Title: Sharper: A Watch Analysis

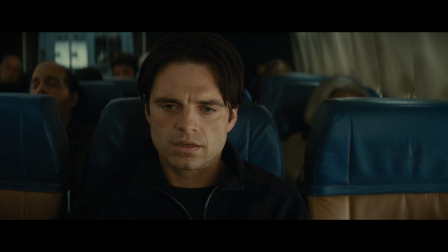I think the speeding up of sound is intentional.
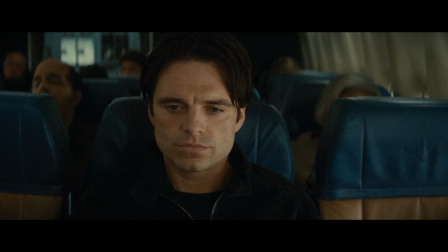We've seen Mac's feign emotion before the sound speeds up and we're left with this final look.
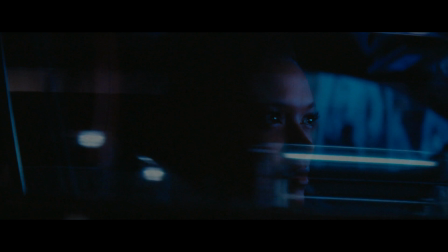Something knowing underneath. Max's true intentions have lied under the surface all along.
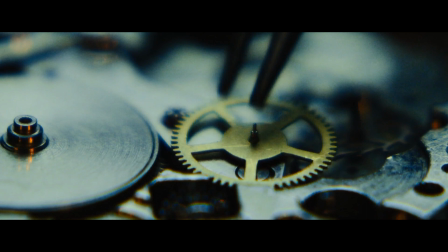But now we have this auditory signal. A bookend of watches to mark the end of Max's confidence game.
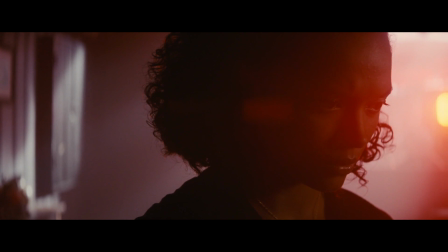I said that I didn't think about Sandra's necklace, but that was a lie.
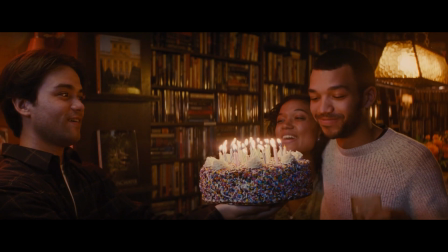I think about everything that has to do with this movie, and Benjamin Caron cared a lot more about Sandra than I did,
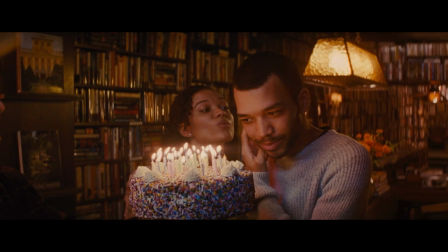so I wondered if the necklace could have any relation to the watches in the film.
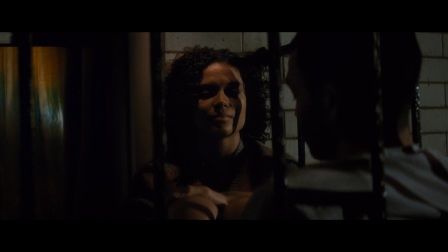And I think, if my story is correct, that the necklace is the antithesis of the watches.
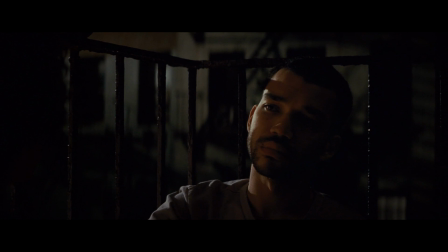Tom and Sandra never wear watches.
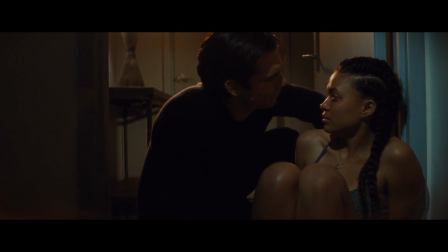They are in some way always sincere, and I think in her most sincere moments when she's been caught using,
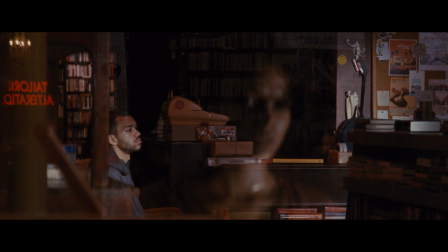when she approaches Tom to tell him about the con. The necklace is prominent.
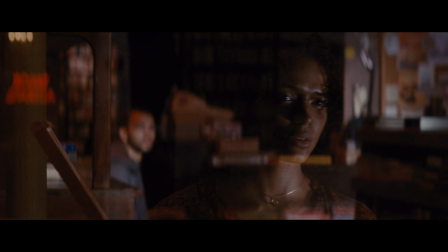Its chain is even adjusted to fit the frame in these moments, even if it might not naturally.
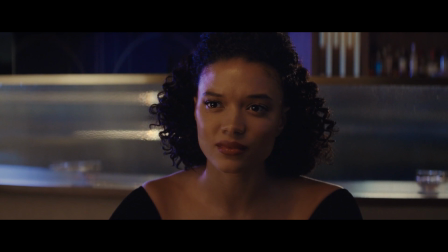There's a reason that she's not wearing it when she performs her first con, and she's not wearing it when she happy birthdays Max.
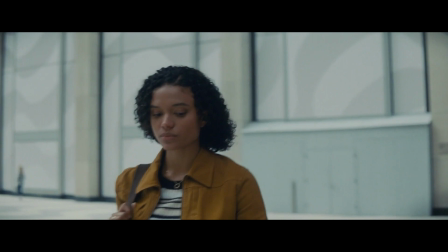She's not wearing it on the plane. I think it signals how Sandy is different from a sharper.
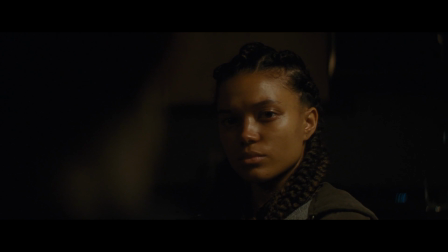She's something else entirely, And I think that it adds to her character if she agreed to con Madeline with Max and use Tom to do it.
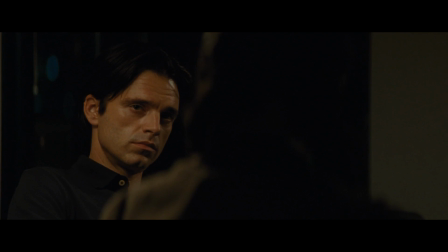I just think that makes more sense for her character. And the script.
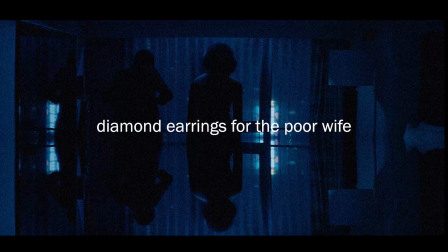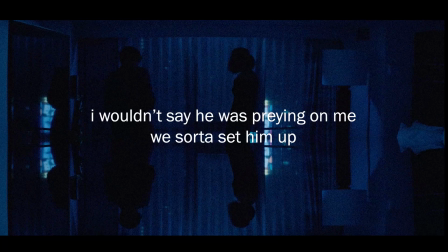I wouldn't say he was praying on me. We started setting up. Don't do that.
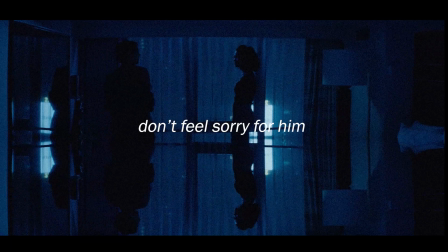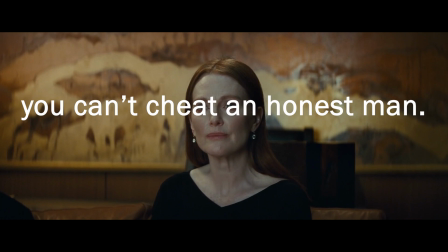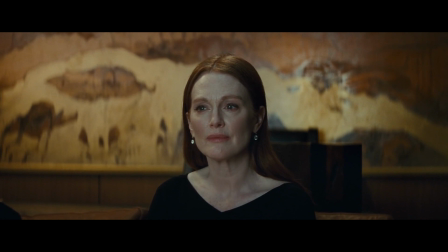It may be obvious, but rounds of reviews seemed too flippant for me to believe that it is.
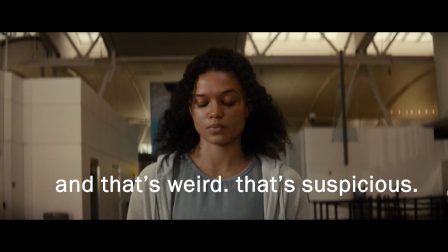Spoiler articles framed Sandra as the character who gets the last laugh. and I haven't seen people mentioning the watches of the film in general.
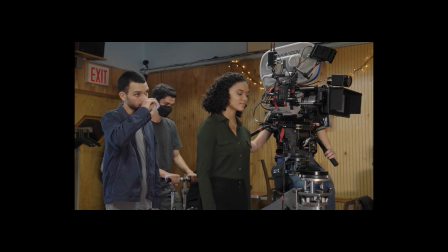It's remarkable for Benjamin Caron to have helmed a movie that loads so much into just the wardrobe in a film that says a lot already,
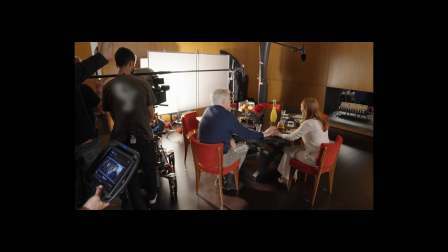with its lighting, use of color, and the framing of its setting.
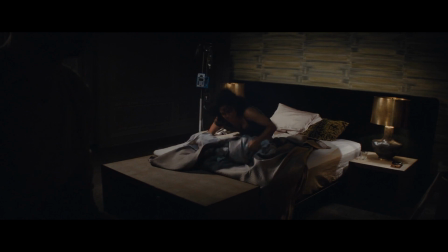If you watched this and you haven't seen the film, which I literally told you not to do, you never listen to me, I swear.
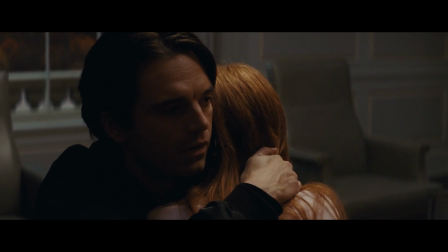It's still a great watch. There's small rewarding details in building your own theories, or grabbing onto mine as you watch, and it's fun finding them all.
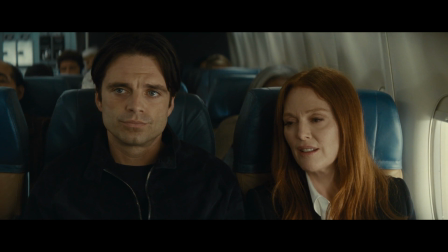The film begs to be watched more than once. Almost everything that Max says is loaded with subtext if you think of most of the plot as his operation.
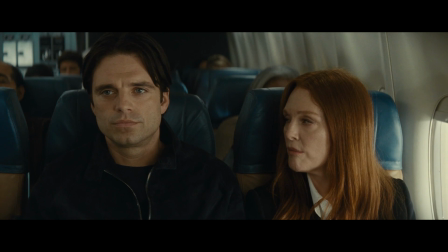Did she get to you? No. It's okay. I mean, it happens. She didn't get to me.
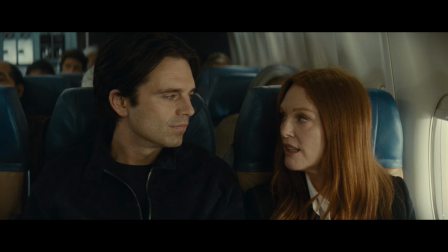She didn't get to me. Good.
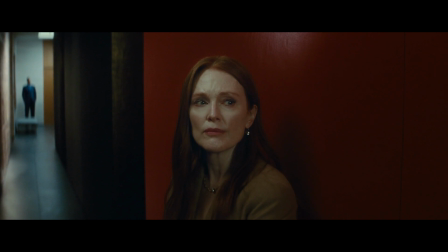More importantly, it aligns Madeline with the audience, bringing a thrill of hypocritical satisfaction. action.
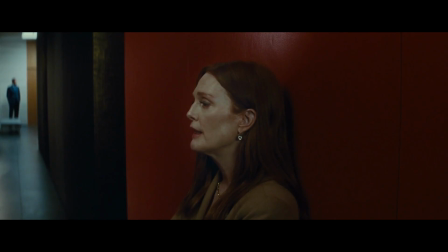We see Madeline fall for lie after lie. We see it coming. It's predictable.
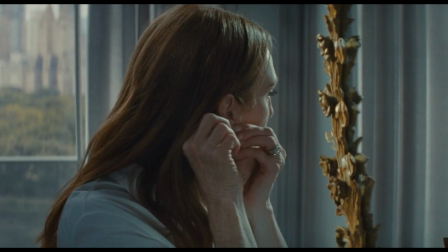And we judge her for it. All the while, we don't think about the small ways the film has lied to us too.
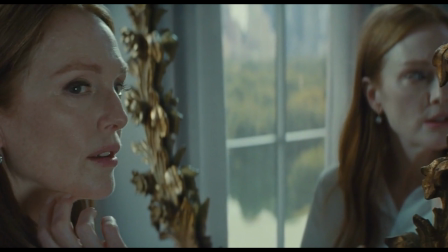The small lies we've taken in as truths.
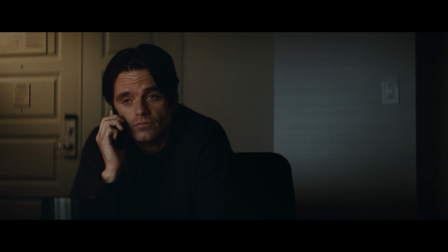Madeline predicts our collective downfall, teaching Max what he needed to know to best not only her, but the audience.